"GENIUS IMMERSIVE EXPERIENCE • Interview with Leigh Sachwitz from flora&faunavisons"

I really had to curate the moments,
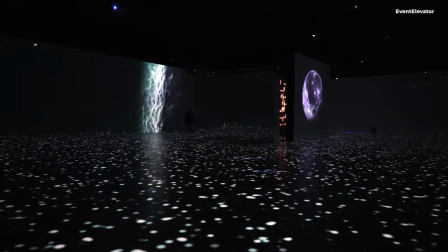and we can learn so much about his thoughts and about his style, his technique,
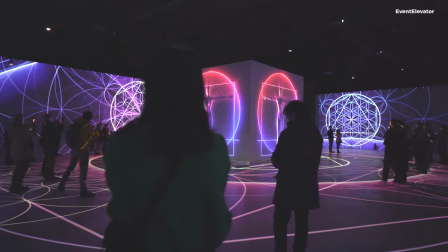and his ideas by looking at his work,
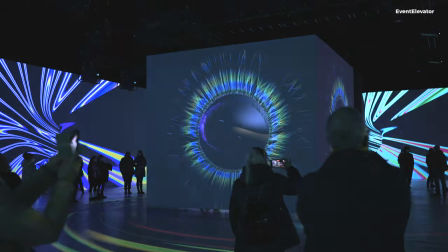looking at how his work influenced so many different people from so many different walks of life throughout time. It's amazing. When you look at, I don't know, if you think about maybe the most obvious, the Last Supper,
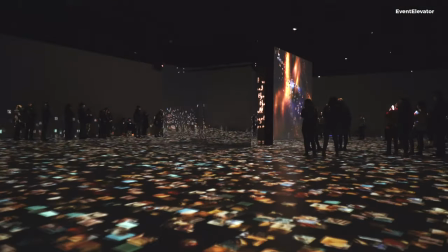and then think about how many versions of that picture exists throughout time since he painted it.
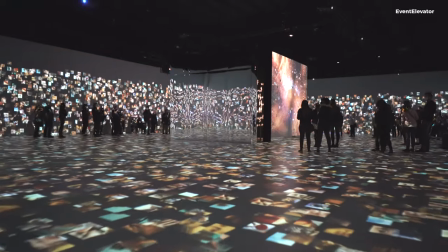It's mind-blowing.
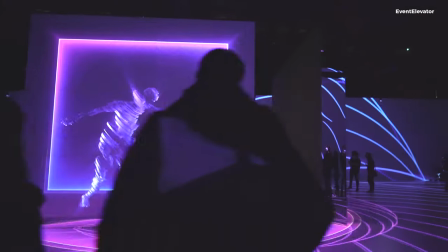I structured the show and picked the parts which inspired me the most,
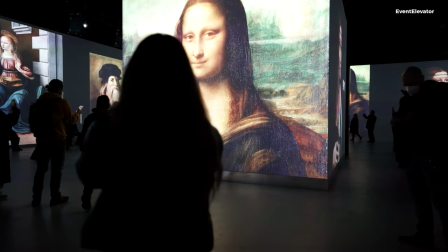I would say, as the creative director, because in the end, it's not Leonardo's work, it's
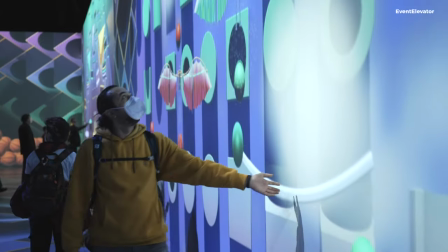flora&faunavisions work, so we have to find a way to find this balance. And of course, there were key moments. There's three real key moments, which of course were chosen, which have to be in the show.
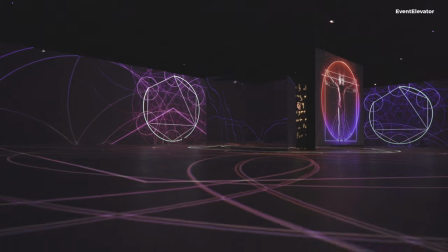The Last Supper, the Mona Lisa, and the Vitruvian Man.
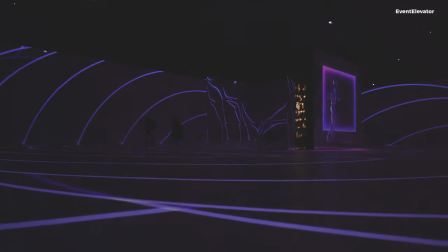But what they represent and how they're integrated and what my thoughts are around these different
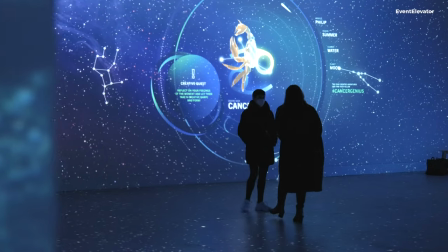moments is very individual and very much coming from the time that we live in now and our own, you know, interpretation of his work.
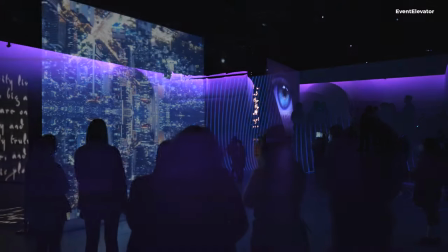You travel kind of into the future, into the moment that imagine Da Vinci would wake up today after 503 years after his death, and he would look at the world through the eyes of today,
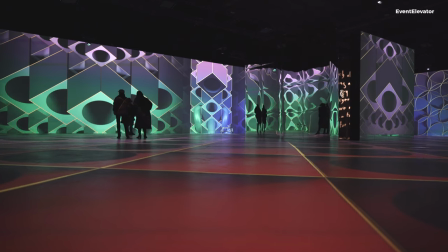and he would look back and see, like, what happened?
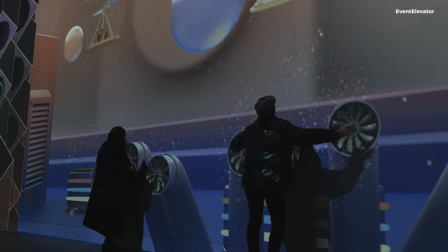How did the screw that I developed for my helicopter or for the helicopter, how did this then,
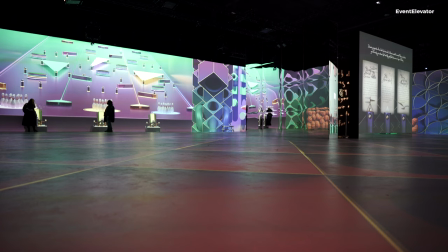you know, like, kind of back to the future influence time over the last 500 years?
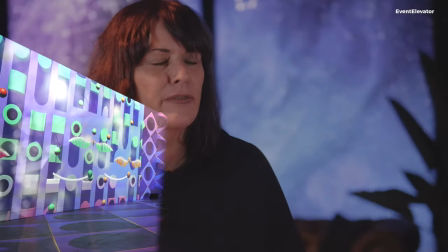And where are we when it comes to inventions or flying machines or music machines or rowing machines or catapults or all these different things? And that's kind of one side of it. And the other side of it is also like what happens to the world. So the environmentalist side, Da Vinci was completely obsessed with water, the flow of water. It went down to like the flow of blood through the body. And he was really, really fascinated by nature and how the humans move and react in the environment.
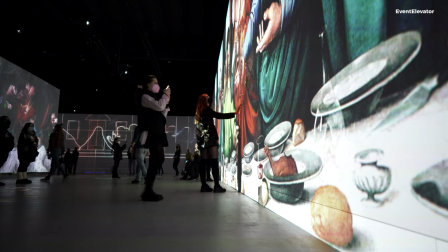And then, of course, there's the section which reflects on him as a painter.
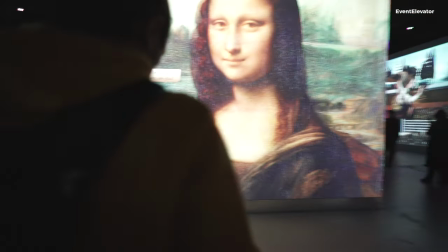So what is it he was thinking about? The Last Supper, the Mona Lisa, and so on.
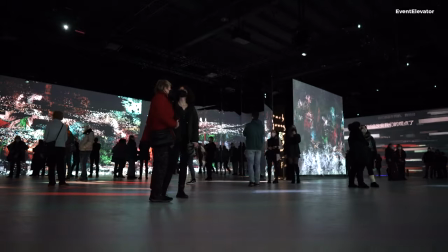So it's really a show with something for everybody. The choice for using projection is because the atmosphere in the space is just way more beautiful than LED.
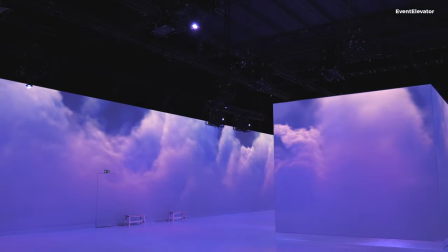You know, it's like you feel the ray of light, you feel the beam of light which is coming from the projectors, even though we don't have, you know, a smoke machine or whatever to see it. But it's just a much softer atmosphere.
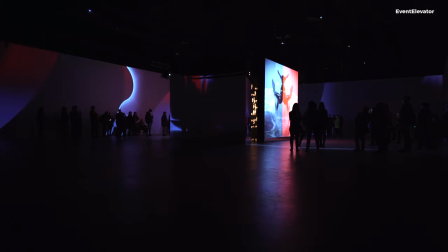And most of the time when we use LED, we work on a big stage where there's maybe a lot of other light. So if you're working in that way, then it's hard to compete all the time with projection. Or we may be working on something which happens in daylight, or different reasons. But for this kind of immersive experience, I believe that projection is definitely creates a much more beautiful atmosphere.
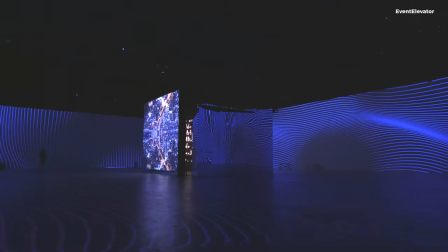And in this space, there's kind of three different elements which are being projected on.
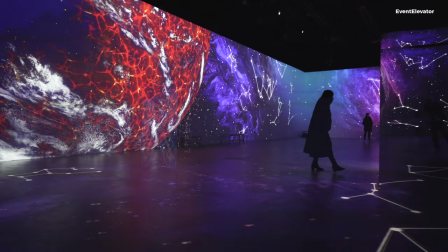We have the outside walls, which we call the immersive space. Then we have the floor, so 360 degrees walls, complete floor.